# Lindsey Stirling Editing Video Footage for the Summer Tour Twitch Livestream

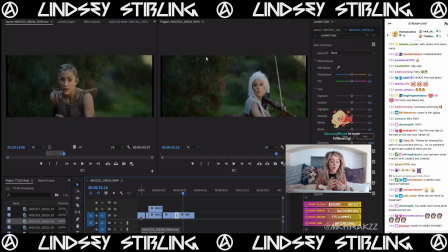26:22 One of them was just a visitor, but like we consistently for an entire tour had 3 Lindseys. Yep. And then one of our crew guys, Glenn, his wife came out for a few days, and then we had 4 because her name's Lindsey too. It's like, okay. Did anyone name their daughter anything else that year?
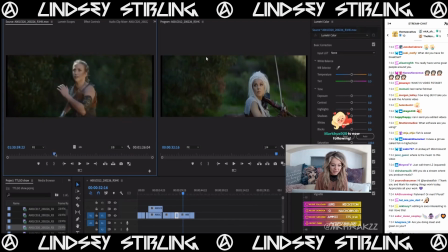26:42 86 and 87, year of Lindseys. Seriously, the funny thing is my mom was trying to be unique.
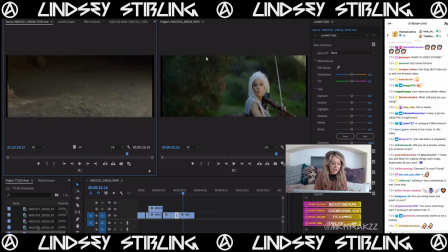26:47 Like, oh. I was like, well, and also they were trying to be unique when they named my older sister Jennifer. The most popular name of 1984, which is so funny. They got it right with Brooke. Brooke is a unique name. Except for my sister, who's also Brooke.
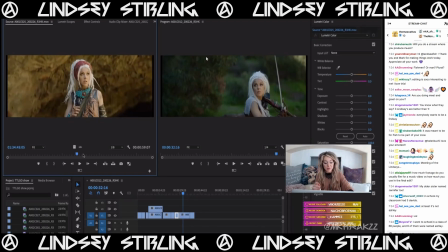27:06 Yes. Yeah, Lindsey and I are both named Lindsey, but also we both have sisters named Brooke, which I remember when we met. I might have told this story multiple times, but it was so funny because we were flying to Orlando. Back from Orlando. Yeah, we were flying back from Orlando. We just met, like, so we were still kind of like getting to know each other, and it was ironic.
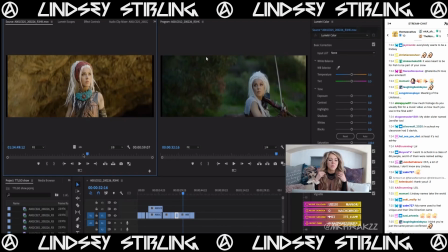27:24 We both had the same color blonde hair. We both had bangs, and we're about the same height, pretty close to the same build, and we're both named Lindsey, and so we're already like, this is so funny. And then I tell a story, and I'm like, well, because my sister Brooke, and she's like, I have a sister named Brooke, and I'm like, what?
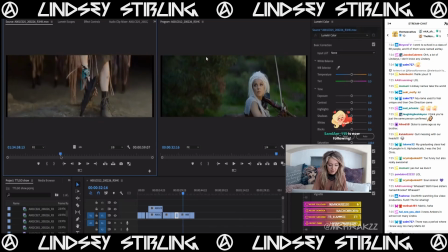27:46 Do-do-do-do-do-do-do-do. Okay, so this is a cool shot. I think because, one, it can last a long time, and it will look really dramatic on the stage.
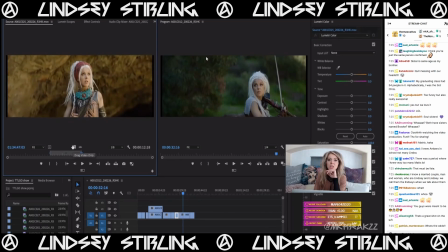27:56 You know what's the bummer, though, about this is this music video was full of super quick cuts, especially with the special effects. One, because it makes it less labor-intensive and less expensive if the special effects shots are quick,
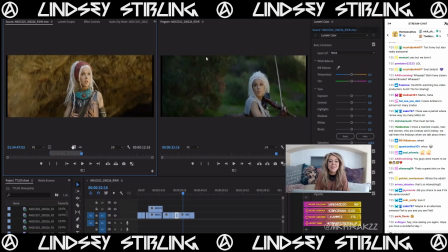28:12 because then they just have little bits to edit. But I don't think I can use any of that for the show because I need long clips. Like, I can't use a clip that's like at 1 second or 0.5 seconds, you know, of like all the smoke coming over the mountain.
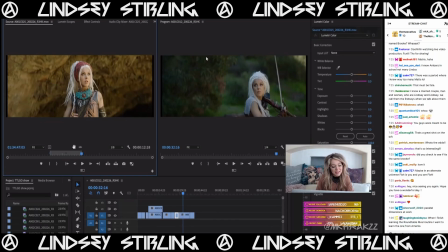28:27 So, you know, those shots, as amazing as they were, they won't make it in the show edit, which is fine. Okay. Again, so funny, me being so dramatic. Oh, look how fun this is. This is how they did this shot. We had to stand super still.
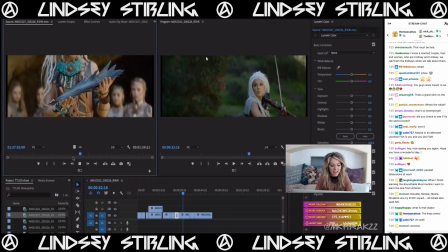28:48 Everybody's standing still. They get this shot, and then someone just came and took it out of my hand. Wait, okay, are they coming? Yeah, he just takes it out of my hand. We all stay, and then, you know, break, and then we just edited the 2 moments together so that it's like one seamless thing from going boop, and then it like dissolved in my hand.
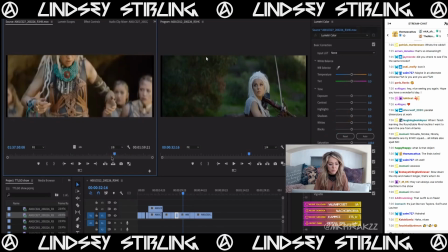29:09 I don't think that should surprise anybody. That's pretty obvious, but anyways. Oh, that's sick. Okay, ladies. Okay.
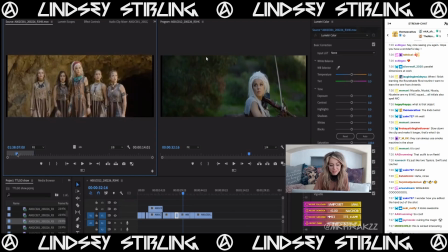29:24 I love being like over the top drama. Not in life, guys. No, I'm not a drama queen. I just mean like, you know, it's sometimes fun to take your art a little too seriously. Like this girl in this center right there, she takes her art too seriously.
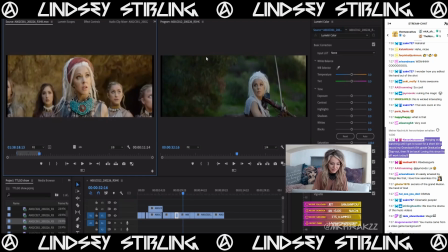29:45 Cracks me up. Okay, so that's good.
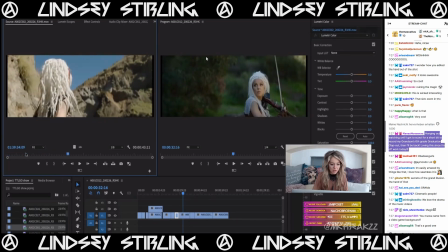29:52 This is a good shot. Unfortunately, I won't have the smoke in it, but still, this will look really beautiful on the big screen.
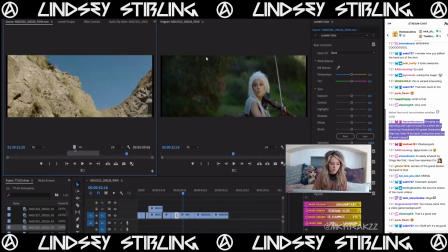30:02 I think.
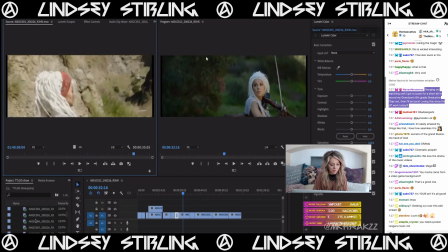30:06 Yeah, it was really cool to have all this super cinematic footage now that I can use to add into the show.
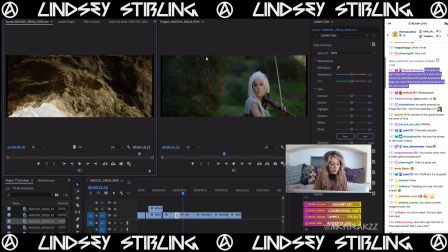30:17 This was a super intense shoot day, by the way.